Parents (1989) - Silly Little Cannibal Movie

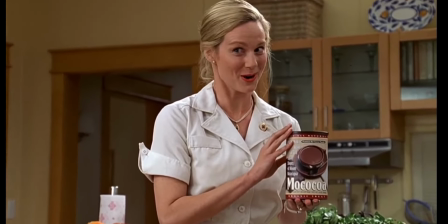Look at me when you're talking to me!
Reminds me a lot of Laura Linney's performance in The Truman Show, but I dare say she even goes beyond it.
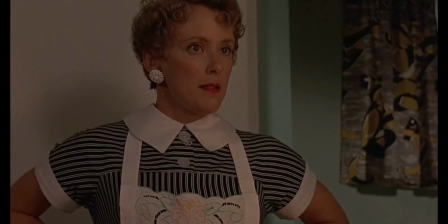It'd be easy to make Lily feel like an absurd caricature, but there is a level of reality which keeps her performance from being one note and grating.
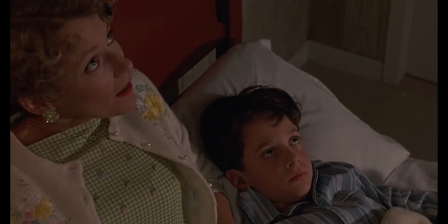Throughout, despite eating people, she still loves Michael as her son, standing up to Nick, and at the end having a sort of redemption.
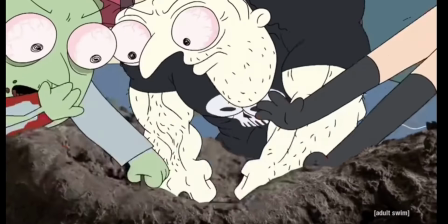Eh, so what she dined upon human flesh? Haven't we all at some point in our lives?
That was human meat.
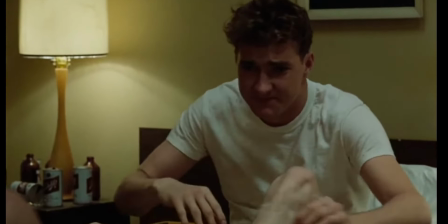Randy Quaid plays the father. You probably recognize this guy from Something or Other, perhaps Cousin Eddie from the Vacation franchise, or Boss Guy from Backshot Mountain.
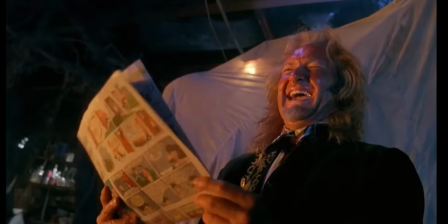However, the true Joe Smoes in my audience will know him as the one and only Elijah C. Skuggs from Freaked.
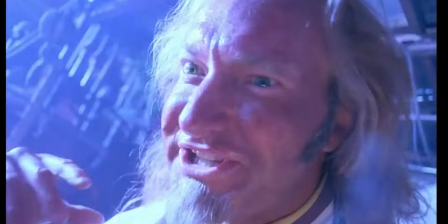Honestly, one of the best performances of all time.
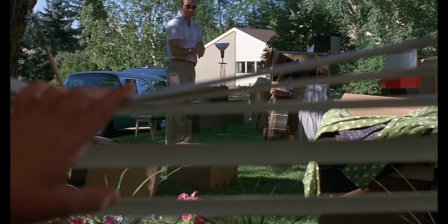Styrofoam cup.
However, in this he gets to show his chops as a horror villain, and he does so spectacularly.
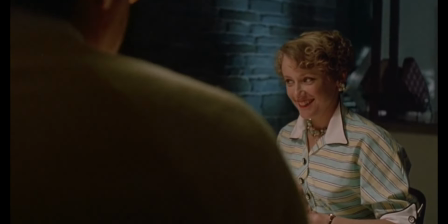While Mary is great at being that familiar and comforting motherly role, Randy gets to play this absolute intimidating son of a bitch.
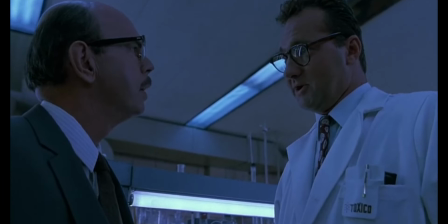Everything this man says is threatening, yet he rarely says anything worth of suspicion. It's all in the delivery.
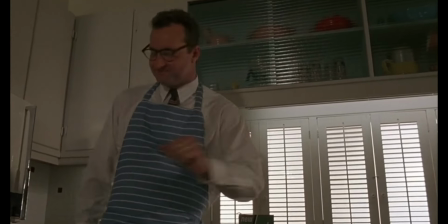His mannerisms and speeches are so unsettling, but equally subtle.
You really like the dark, don't you, Michael?
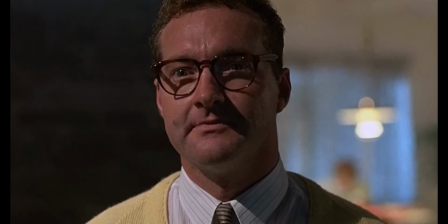You can be yourself in the dark. But you know? There's one dark place that we have to be very careful in.
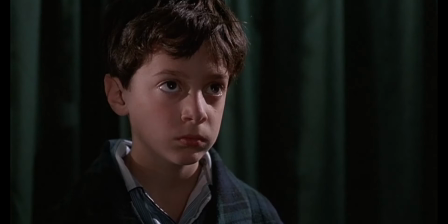Do you know where that is?
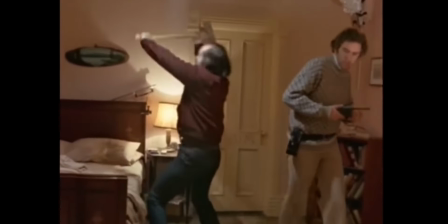It's kinda like the start of The Shining, where Jack isn't yet waving an axe around and screaming bloody murder, but there's something clearly off about him.
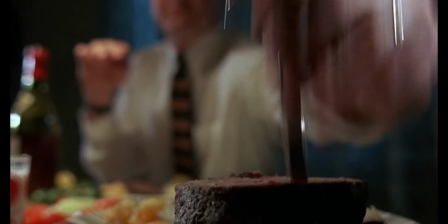A lot of the tension comes from watching his mild-mannered persona start to slip, leading to the climax where we finally see him flip his lid.
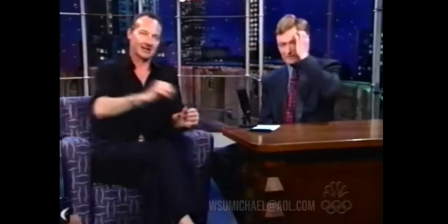I have to wonder what method this actor takes to play such an unhinged madman.
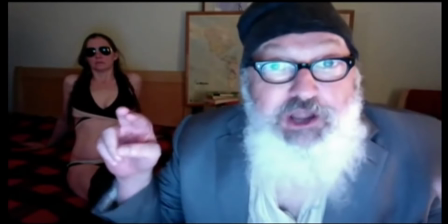Police media corruption. Ba-dum! Oh.
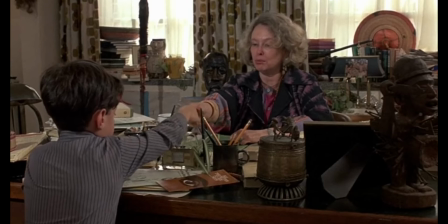There's a few other major characters like Mrs. Mountain Dew, the school psychologist, who gets roasted by Michael for not being a real doctor,
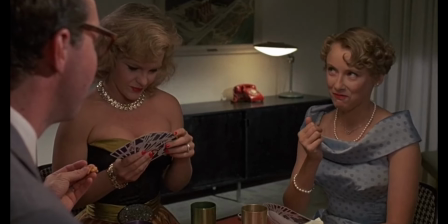or their co-worker's family, the Zellners, who have an amazingly awkward dinner party together. The school's teacher, Miss Baxter, is also barely in the movie, but she sells her part.
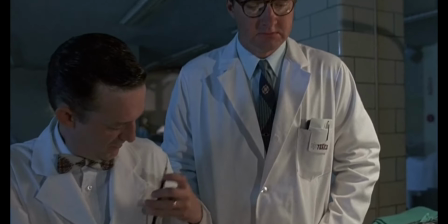All the side characters are performed exactly as they need to be, None of them taking you out of the tone the movie's trying to build the only real standouts are the child actors Which isn't
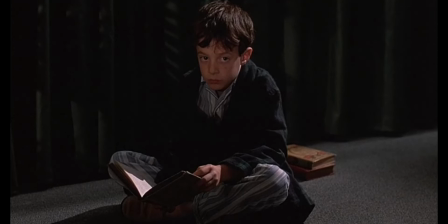surprising it helps that Brian Medorski doesn't say much because the weakest scenes come from his conversations with his
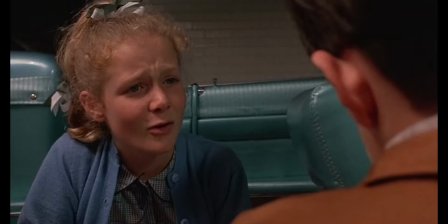school friend Sheila not cuz of the writing But since these are kids who haven't really been in anything else Michael works well enough when he's silently reacting to
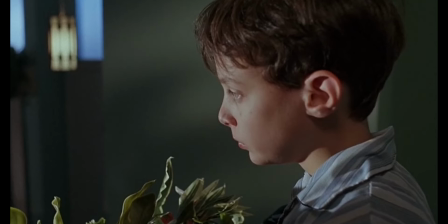what's happening Helping him feel more like a weirdo kid funnily enough Brian went on to a star-studded career as an accountant Do you think
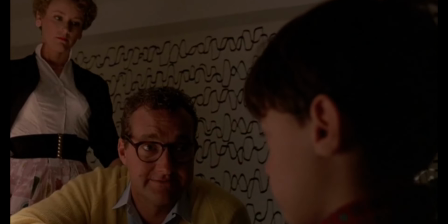his co-workers ever found out he was in a weird movie where Randy Quaid barbecued people either way? I wish him nothing but the best in his future endeavors.
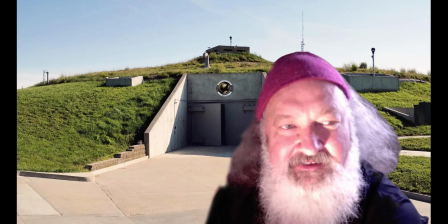Maybe he could help finance Randy Quaid's foil-laced bunker, protecting him from the Lizard People's schizo-rays.
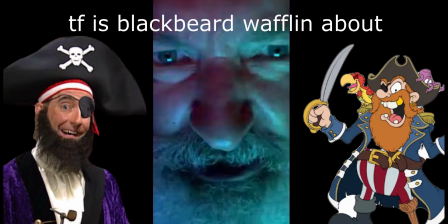How do you impeach a president who has helped create perhaps the greatest economy?
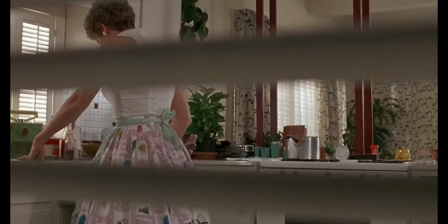Apart from the performances, what truly makes this movie work is the cinematography and soundtrack. There's these far-empty shots conveying a creepy emptiness.
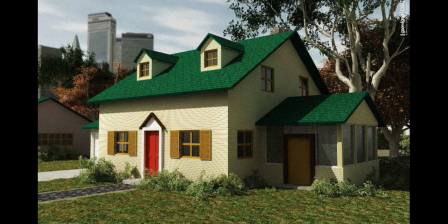I know what you're thinking. Oh, so liminal. This empty mall is so freaking scary, bro.